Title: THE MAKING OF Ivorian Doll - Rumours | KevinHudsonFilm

it was crazy trying to operate this thing i think i'll do like one or two takes and have to put it down i don't think i had an easy
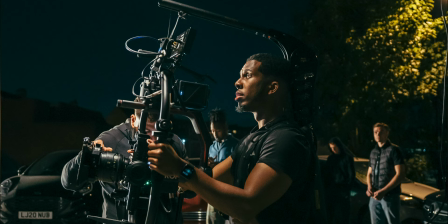rig and for those of you that don't know what easy rig is it basically is that big suit thing that us cameramen wear or us um camera operators wear when you're operating a camera and it kind of holds
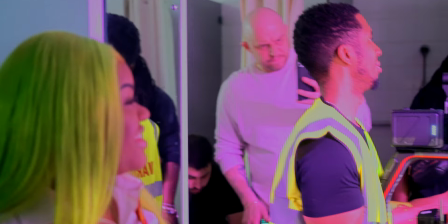the weight for you so i didn't have that and it was just this big massive rig with the red and yeah just very tiring so of course with everything sorted now crew kit the idea treatment everything locked in we came to shoot day and prior to shoot day we obviously done a recce and I kind of knew where I wanted to do what and it was just for me and Dan to go in on the day and just kind of scope out where we was going to do what because on this one we didn't have a first ad and a first lady's job was would be to kind of schedule where we're going to do what first and how we're going to do it just for time's sake to do it in the best possible time but on the day it was between me Dan and the producer who was Ashley that day to kind of go through and just plan the shot so we started in the classroom got
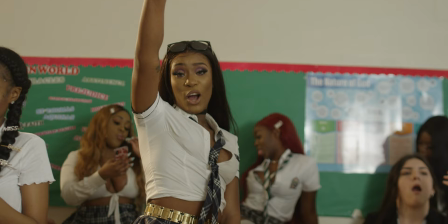that key shot that is in the music video and how the video starts with all the girls in the classroom just throwing papers around girls on their phone and it's just a chaotic time that was the first shot of the day that we got and we lit it very kind of daylight vibes we just kind of wanted to
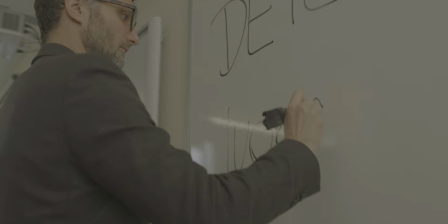bring up the sunlight that was outside within our interior space and that's what you see in that shot so obviously once we locked
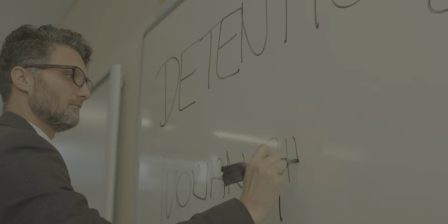in our master shot which was that classroom scene that was kind of my key shot
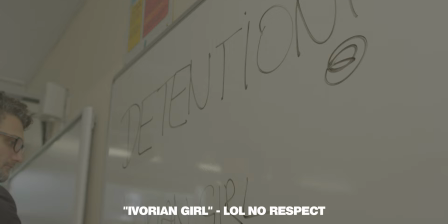in my treatment we then went on to capture as many scenes as possible throughout the school and as I usually do I'm gonna watch it through and kind of just break down exactly what I did so
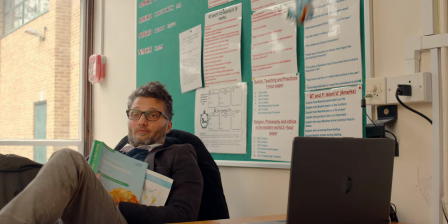So just to start, this scene here where the paper plane hits him,
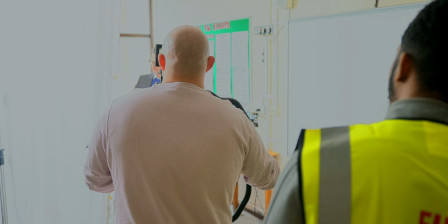I didn't actually plan to hit him with the paper plane and I can't remember if it was me throwing the plane or somebody else but we've done a few attempts,
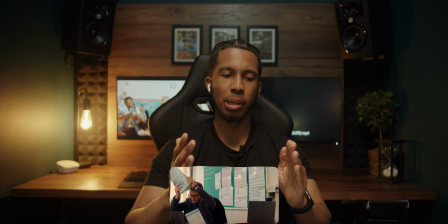I think we've done like two or three attempts and I just wanted the plane to fly past the camera and we just kept missing the frame,
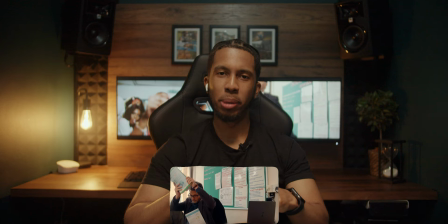like the camera wasn't capturing it because it would either go over it or under it and And then I think by the fourth or fifth attempt, whoever threw it threw it and hit him right in the head. And luckily it obviously didn't hurt and he managed to stay in character and get into his role properly.
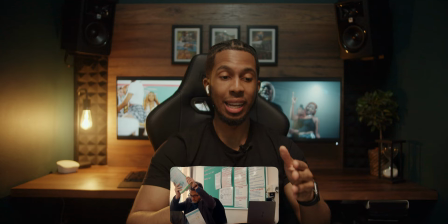So that was just a fluke.
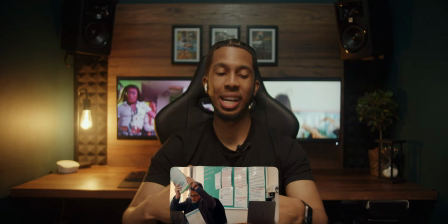I didn't plan to hit him, but it hitting him makes it more dramatic and kind of was a signal for him to, I guess, get up.
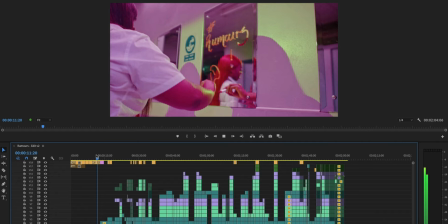So yeah, that wasn't planned, but it worked really good on the day.
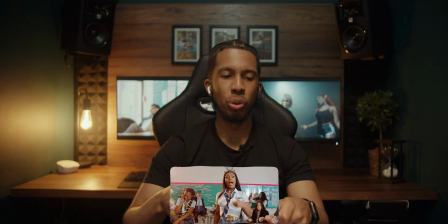when starting off my videos like i said in the loop it's a video i like to get something that grabs your attention and although
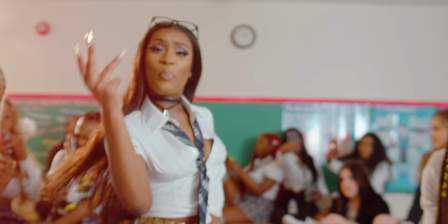it starts on the floor and it comes up the way that i edited it it was obviously a speed ramp and it kind of brings you straight into the
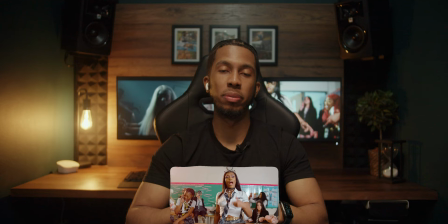action that was the kind of method and purpose behind that i'd obviously um did that on the day purposely to start the video
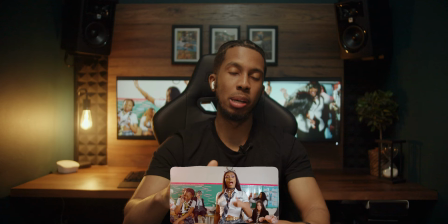to just come up with the running and then capture her walking in as i'm coming up and i feel like that motion of me coming up and her coming in
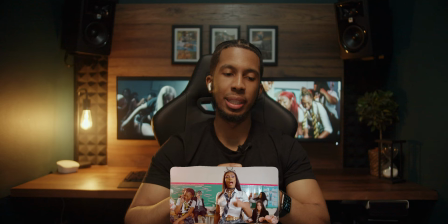is like a good starting point nine times out of ten like when you've got motion coming in
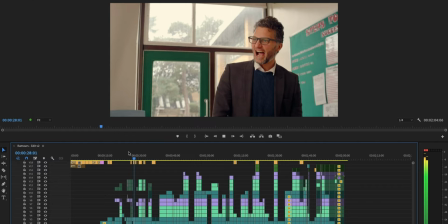and you're coming in from another shot but when they when you get it right and you get the timing right it just matches up very much